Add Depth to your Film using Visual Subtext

Welcome to Film Riot. Today I'm really excited about what we're able to bring to you guys. I've been talking about MZ for a really long time.
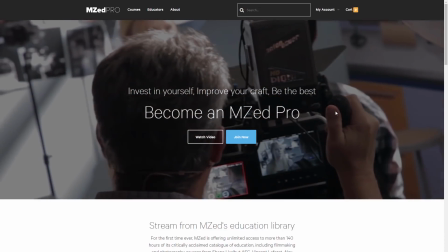They put out some of the best educational material that's out there.
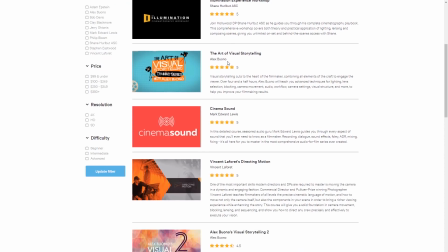I've said it a million times before, but now we've been able to partner up with them to bring you guys some free looks at their classes. So today we have 10 minutes of Alex Buono talking about visual subtext, which is a really great topic, and it'll totally change how you look at approaching your scenes. So I'm going to shut up and get right to it.
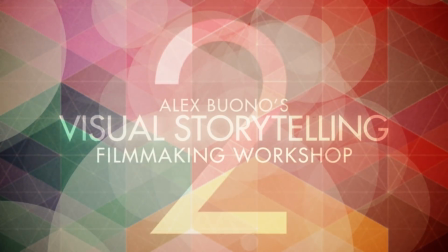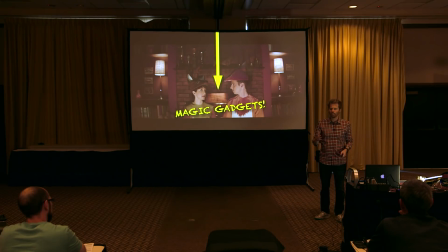For those of you who were in my last workshop and you remember the last evening lecture, you remember we talked about this concept of visual structure.
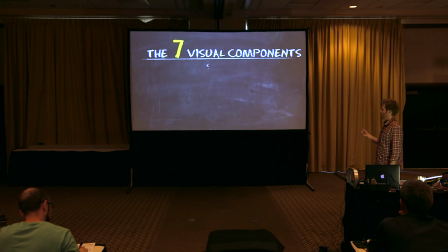We talked about how any image can be broken down into its 7 core visual components, and that by controlling these components, you can control the amount of visual conflict that the scene has.
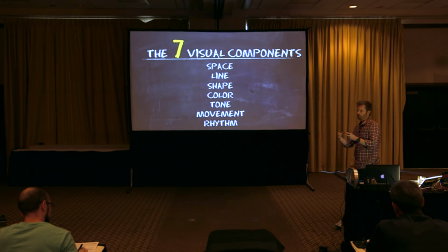And by doing that, you can parallel the visual story with the narrative story.
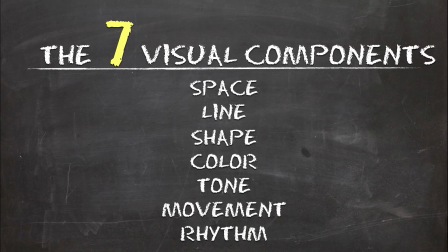You can tell your story with pictures. And one of those elements is the color scheme.
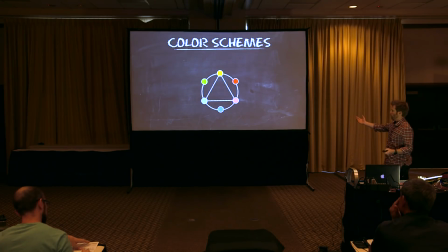You can tell your story through a color scheme. And for example, The Godfather has a very specific color scheme.
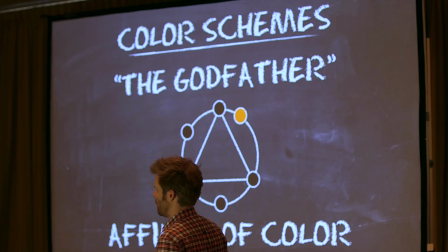It has an orange and black color scheme. This is an infinity of color scheme. You could call it a limited color palette as well.
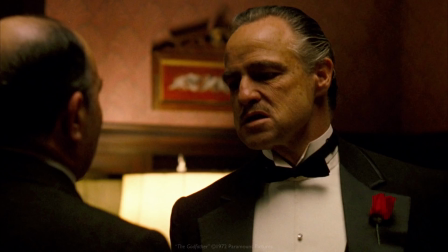And if you look at The Godfather, the whole movie is orange and black. And all of the production design and the way they've shot it, lots of orange and black shots.
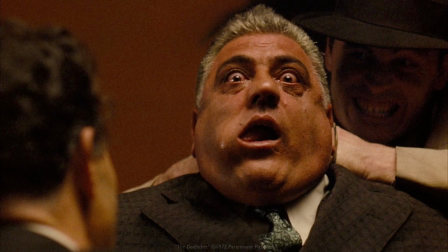And not just the color orange, but literally, there are lots of oranges in The Godfather.
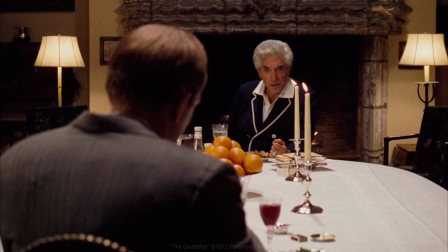Believe it or not, the orange, the fruit, is used to foreshadow death in The Godfather. So maybe you're thinking, okay, but hey, it was the 70s. I mean, you know, he was doing some wacky thing.
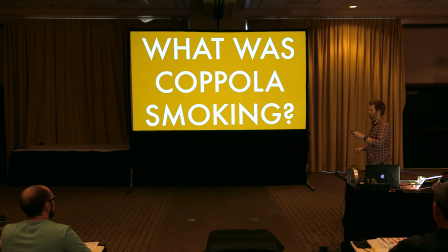So let's look at another very similar example from another more recent gangster film.
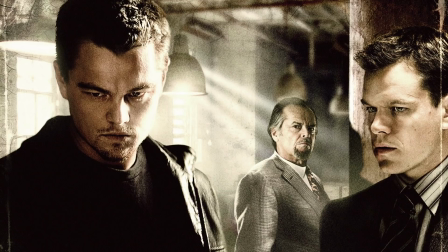This one is called The Departed by Martin Scorsese. And in this one, X marks the spot.
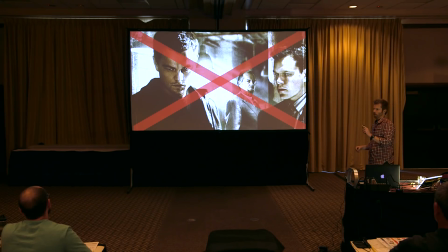Scorsese adds a subliminal, sometimes not so subliminal, X to foreshadow death throughout the film.
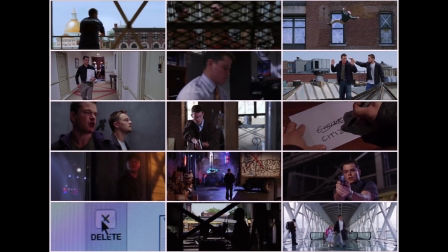Once you know it's there, you start seeing it everywhere. X's all over the movie.
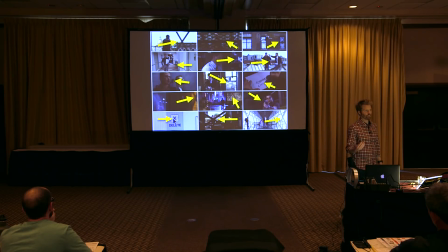He's foreshadowing death. He's also referencing one of the original gangster movies, Scarface, that did the exact same thing.
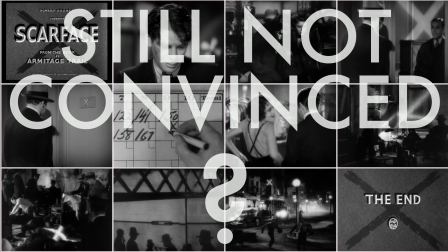Scorsese, Coppola, they're pretty old school. I mean, would anybody still do this today? Let's talk about David Fincher in this movie Fight Club. In Fight Club, David Fincher, believe it or not, has placed a Starbucks coffee cup in every single shot of the movie. Every shot, this is just 6 of them, has a Starbucks cup in it.
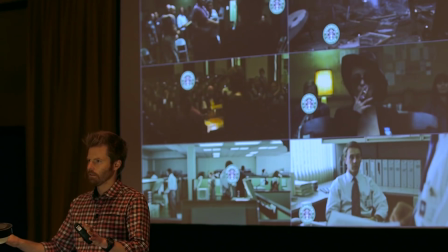Now he admits, sometimes it's not always visible, sometimes it gets blocked by somebody or gets covered up with another prop, but it's there. Why is he doing that? In this case, it's not so much a harbinger of death, but it's a clever stab at the way that consumerism has completely taken over our lives,
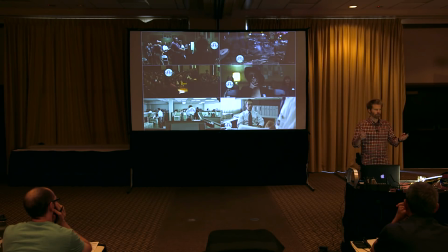which is the underlying theme of Fight Club.
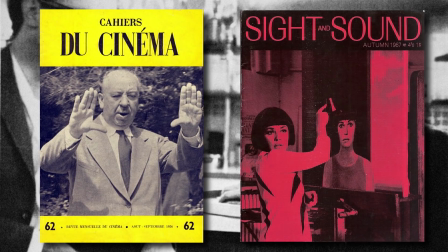Now this idea of analyzing a film and figuring out what does it really mean, this used to be left to the academics, the extreme cinephiles of the salons of Paris, right?
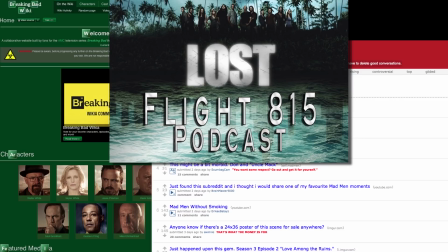And then came the internet, and along with that, all of these Breaking Bad wikis and Reddit threads and lost podcasts. We've become an Easter egg culture. We want to know what it means.
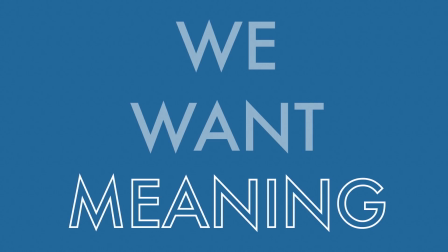We know that when we see a film like this
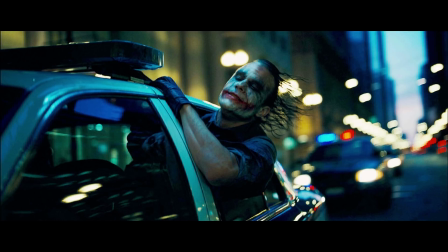movie seems to be trying to communicate some kind of deeper thematics.
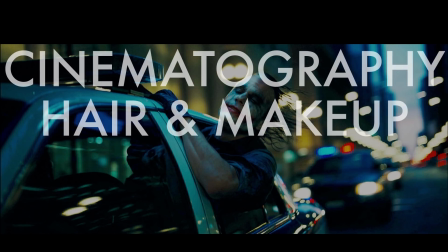And it's doing it through cinematography, and it's doing it through hair and makeup, it's doing it through sound design, but more than anything, it's doing it through screenwriting.
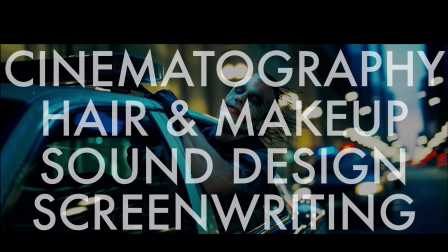And so that is part of the first rule of subtext, is that the subtext must be organic to the story.
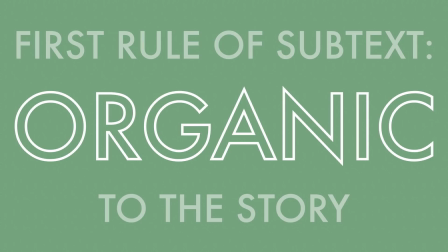The whole point of subtext is to serve the text. You cannot just have random symbolism and metaphors that are disconnected from the story. It means nothing. It has to come from the story.